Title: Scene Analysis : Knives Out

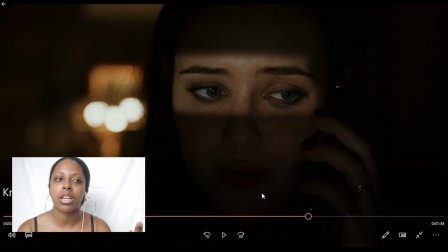993s
Everything else is in shadow, and we have just her eyes. Eyes typically mean a window into the soul. It makes everything so vulnerable. It makes you feel vulnerable. She can't be trusted. She cannot be trusted, and the family can't be trusted.
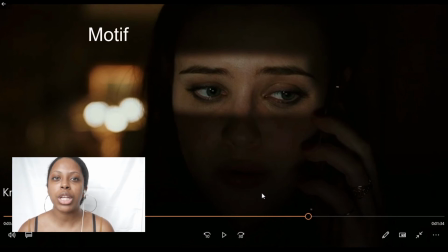1010s
You just know that it's wrong, right? But a motif is something that adds to the story. It follows along. It follows this theme. One of the motifs in this movie is eyes. All right, we see eyes all over.
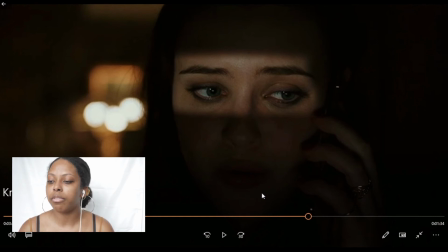1026s
We see in the portrait of Harlan, we see her eyes. We see there's this one scene with a giant poster, and it was just eyes. They're all over this movie. You, the viewer, are seeing what's going on.
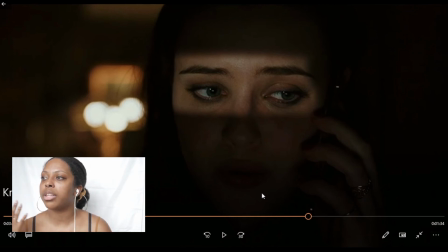1043s
It's commenting on the detective and his knowledge. He sees the blood stain on the shoes from the very beginning of the movie and knew that she was guilty, or not guilty, that there was a murder. Right.
Marta.
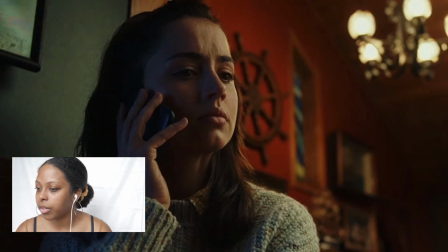1063s Mom's broke. She says I'm gonna have to drop out of school. No, Meg.
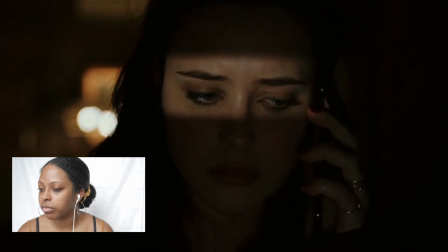1071s Listen, I won't let that happen. Whatever money you need, I'll give it to you. I'm here for you.
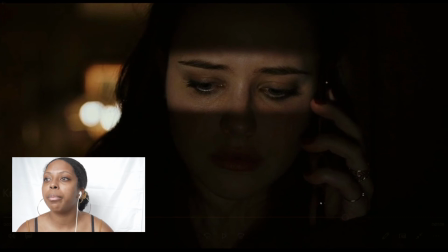1076s
And Alright, so now Meg just reveals that her mom is broke, and Marta once again is being a compassionate human being, a caring human being. And we look at Meg right here, and what does her eyes do?
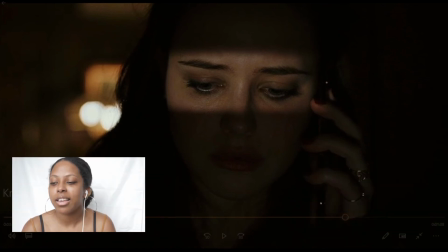1095s
They shut. This is defeatedness. This is, man, this person really is above me. This person really holds a power. This is her moment of feeling guilty. That's why her eyes are closed.
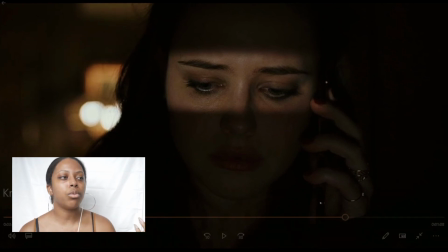1109s
A general rule of thumb is that if you need to focus on something in a frame, focus on the eyes, right? If the eyes are in focus, everything else can be out of focus, because that is a connection. You can't see any part of Meg. It's dark, it's shadowy.
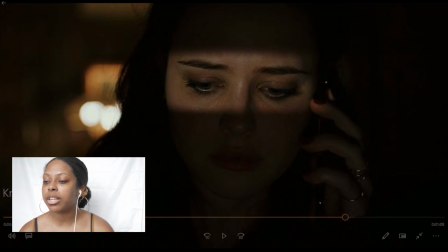1129s
The only things you're looking at are her eyes. But now for the entire shot, that connection, that focus is closed. That says that she's closed off, that she's feeling guilty. It takes us out of that connection. That whole shot, her eyes are closed.
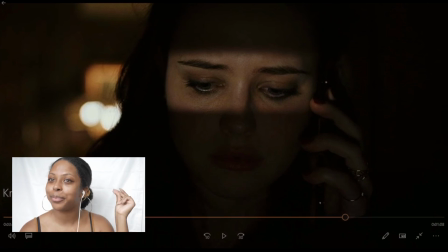1148s
Great. Stop, because that's great.
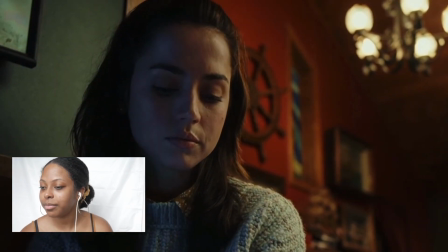1153s
And then, what'd she do?
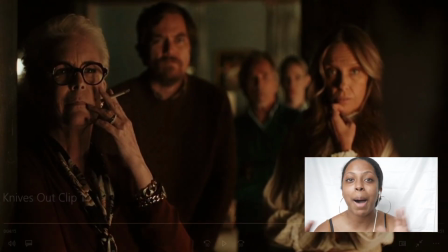1158s
She turns, she looks at this family, this puppetry that's going on. They're all watching her. She feels guilty. That's not Meg. That's the family.
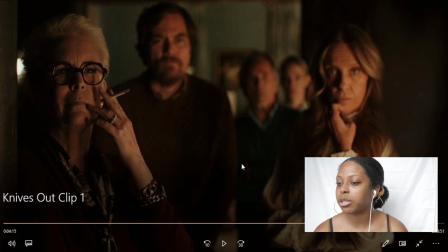1171s
That's the family's work. And we have this perfectly composed shot as well of the family. I'm gonna talk a little bit more about paintings and Renaissance paintings later on, probably. Just take a look at the shot, right? Look at the family and how they're composed within each other.
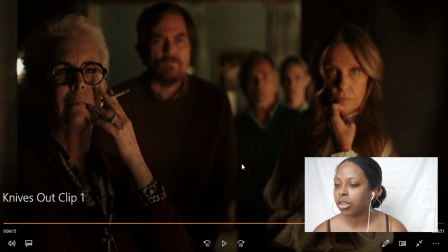1189s
Who holds the most power? Look at the lighting, look at the colors. And then we have the music. Music is also not on accident. No one just goes and says, this movie, I love this song, I'm gonna throw it into the movie, I think this is great.
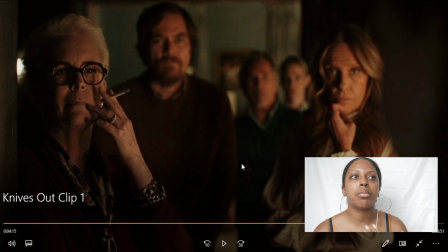1206s
No one does that. They choose music because it helps progress the story or helps tell about a character. So we have this song.
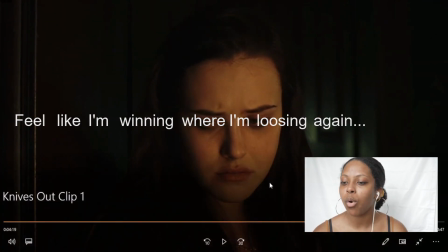1217s
Feels like I'm winning where I'm losing again. That shows they're all feeling this. The family is using this puppetry again with Meg. They feel like they're winning, but are they really winning?
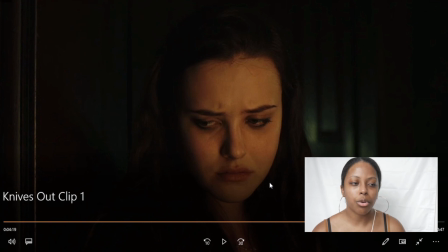1230s
We have Marta, who, you know, might feel like she's winning, or she technically is winning, right?